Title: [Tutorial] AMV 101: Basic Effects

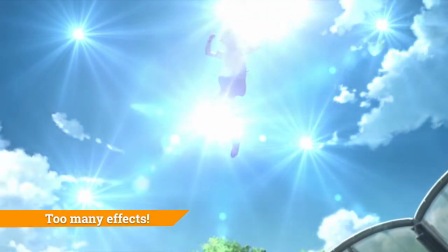(4:09)
It is a common mistake to overuse effects. Make the scene itself shine.
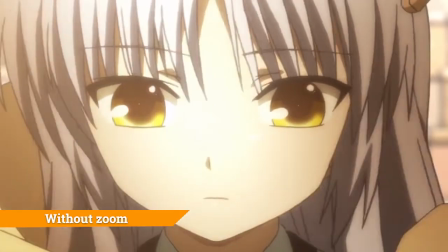(4:15)
If a scene is too static, try adding a little zoom to the clip. It's much more interesting to see a scene with movement.
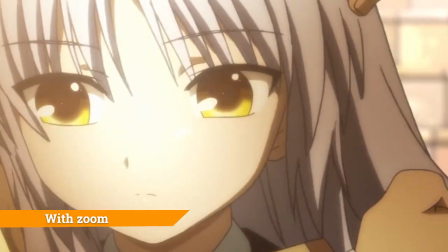(4:25)
You can see what a difference it makes when you add just a bit of movement in a clip. Try avoiding scenes where a character is talking.
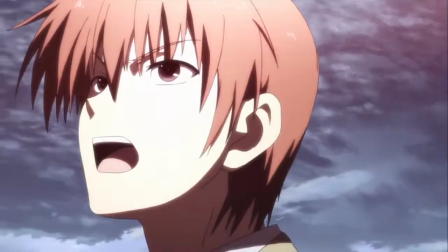(4:34)
Try focusing on the character's movements instead. This makes it way more interesting to look at.
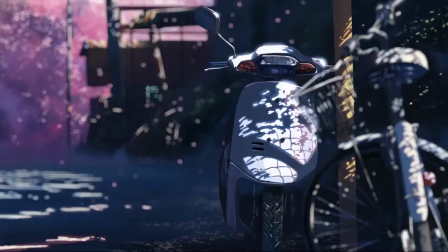(4:40)
Also make sure you have some nature or city shots to give it some variety to your AMV.
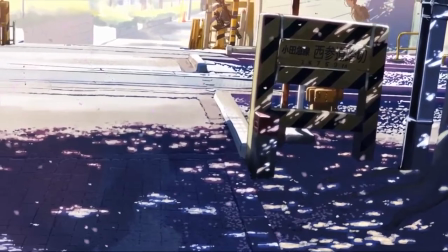(4:46)
You don't want to look at faces and bodies only. When you speed up a clip, don't make it faster than a human can move.
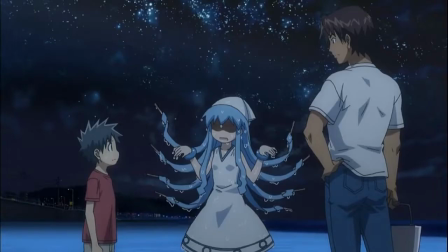(4:54)
Try to keep it realistic. Try speeding up the clip just a bit to create some more flow.
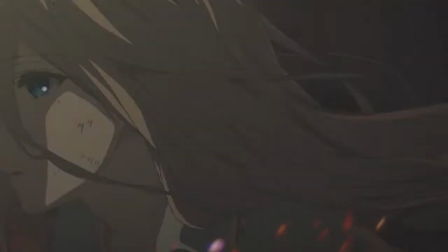(5:01)
This concludes our tutorial for today. We hope you've learned something about the zoom effect.
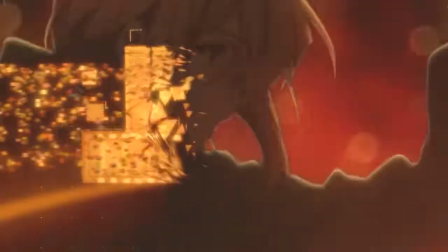(5:07)
If you have any questions, don't be afraid to ask after the panel. Thanks for watching!